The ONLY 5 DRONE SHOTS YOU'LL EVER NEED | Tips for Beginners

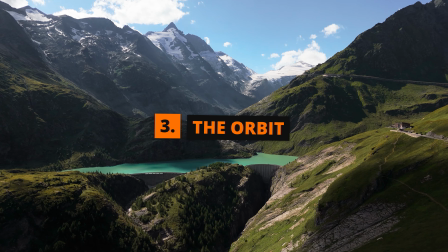0:00 Today you will learn the only 5 drone movements that you will ever need to guarantee compelling and cinematic results in any setting, no matter your skill level, drone type, location or daytime. When you execute them correctly, you will be impressed how professional your footage will turn out in the end. So welcome, I appreciate your time. Now let's start with the most important one. Right stick forward, boom, that's it. Yes and no.
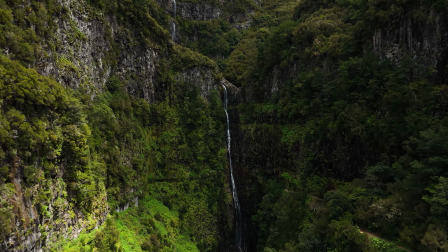0:31 It may seem simple, but just because you're flying exactly towards something in a straight line,
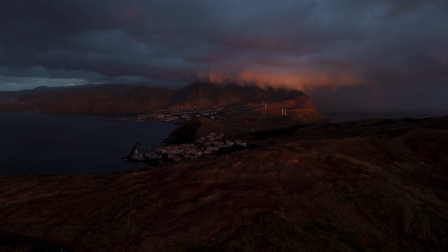0:37 there is much more that has to go into it so that this shot reveals its full potential. If you're not making use of the rule of thirds, leading lines, foreground elements or all the characteristics of a location, then this might be the reason why you are here watching this video.
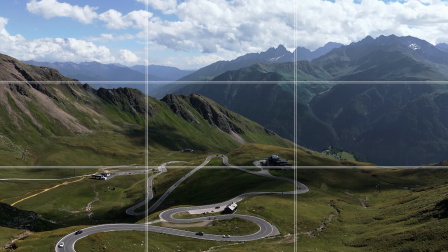0:54 Trust me, if you consider all these things,
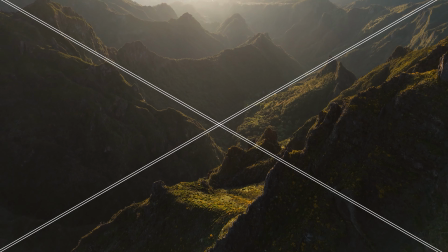0:57 this shot will be the most powerful in your bag and it will make all the difference to the quality of your videos.
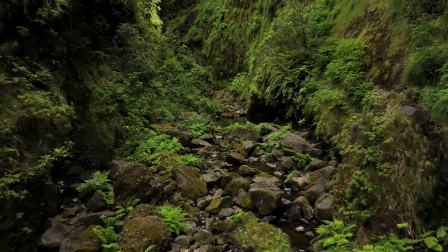1:03 Another important aspect is to visualize the right mood for your scene. Should a shot be energetic, faster or hectic?
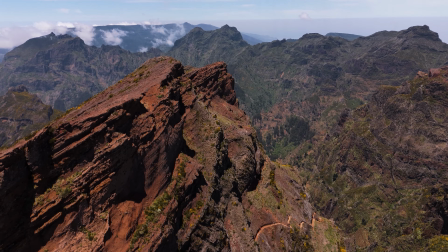1:10 Or should you fly slower, calm and cinematic? Does a gentle up or down movement work better?
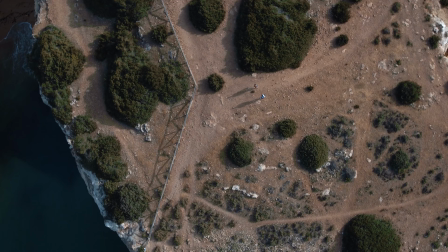1:16 Answer those questions before you press record. The top-down shot, the bird's eye perspective that everyone loves. This is a very effective and unique angle that offers many variations and it should always be included into your videos.
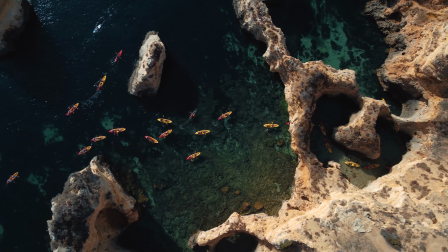1:32 By adding little spins, twists, slight angles or slider movements to this shot, this angle becomes much more dynamic and interesting.
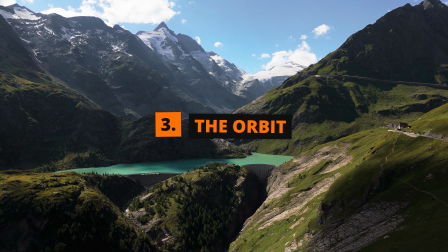1:40 The orbit. This is another very powerful and pretty easy move and in my opinion, this shot always delivers.
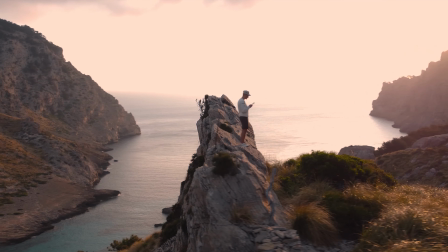1:48 The best way to execute this shot is when you include a subject with the foreground and background moving in a different speed,
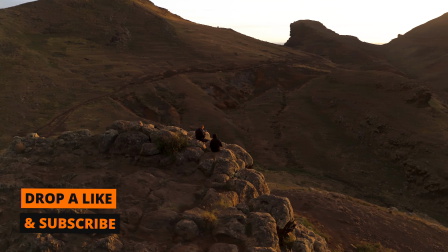1:55 which adds the cinematic touch you're always looking for. The slower the orbit, the better.
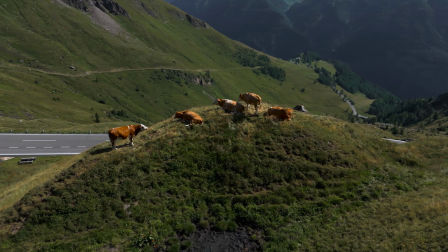2:01 What's really important here is to always keep your wanted subject in the center of the frame. And another huge tip I can give you is to hold this shot as long as possible. There were many situations where I needed those 5 or extra 10 seconds to work with.
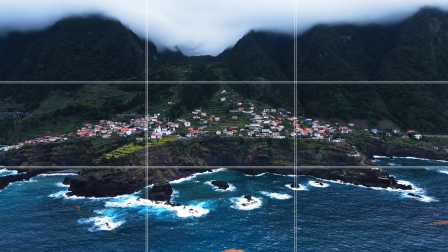2:17 And again, if you apply all of the things mentioned before, you will do yourself a big favor.
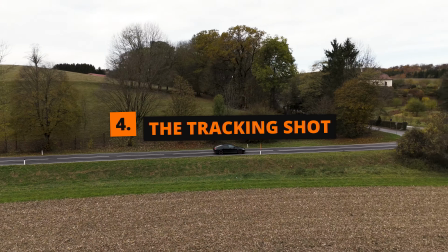2:23 The tracking shot. This move is one of the harder ones, since you actively have to track a subject.
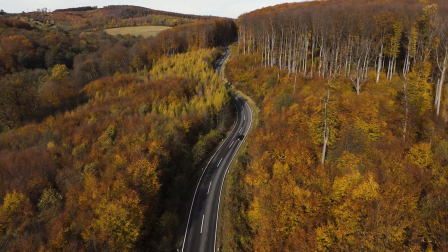2:29 You will often fly at unknown locations with many obstacles around you,
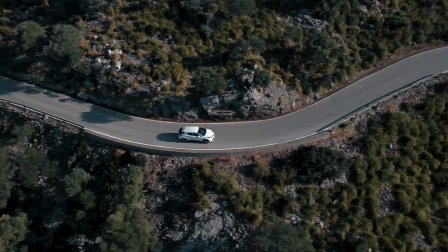2:34 so you have to be really careful and pay close attention to all your surroundings.
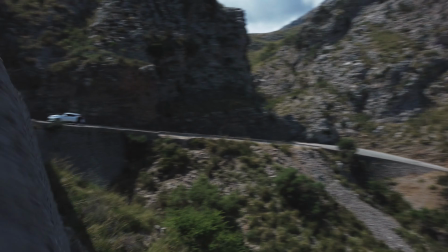2:40 Especially when you are flying a drone without 360-degree obstacle avoiding sensors. Otherwise, you will end like me in Mallorca, where I crashed my Dji Mini 2 into the famous cliffs and serpentine roads of Mallorca.
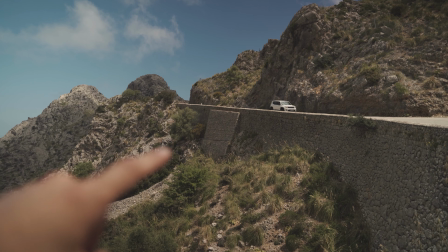2:54 A big shout out to my girlfriend who found the drone after a long time searching for it. You can check out the whole story in another video, link is in the description. I'm also very glad that this happened because this experience changed the way I'm flying drones. And yeah, I had a reason to buy the Dji Mini 4 Pro, which in my opinion was the best decision I have ever made.
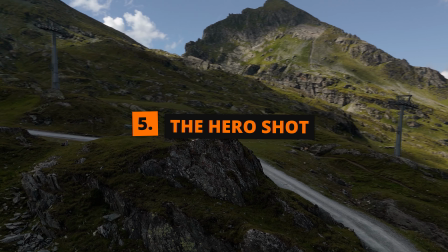3:18 The hero shot. This is a shot which requires skills, because there are a lot of tiny movements that have to play together perfectly.
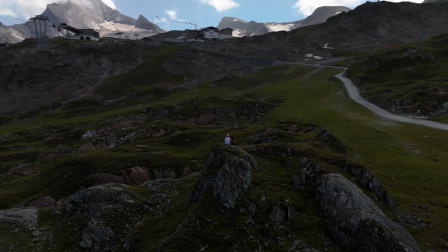3:26 It's some kind of an orbit, but to enhance this parallax effect, you also add a slow tilt up or down and also an up or downward movement.
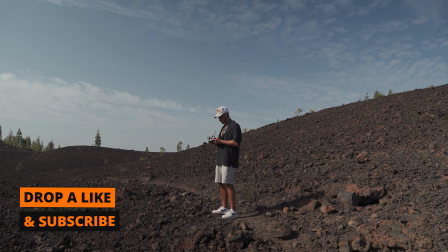3:35 Since you have to focus on 4 things, it can get quite hard to hold it smoothly for longer periods of time. There's a powerful feature and workaround on the Mini 4 Pro, which is covered in detail in this video. I highly suggest you to watch it.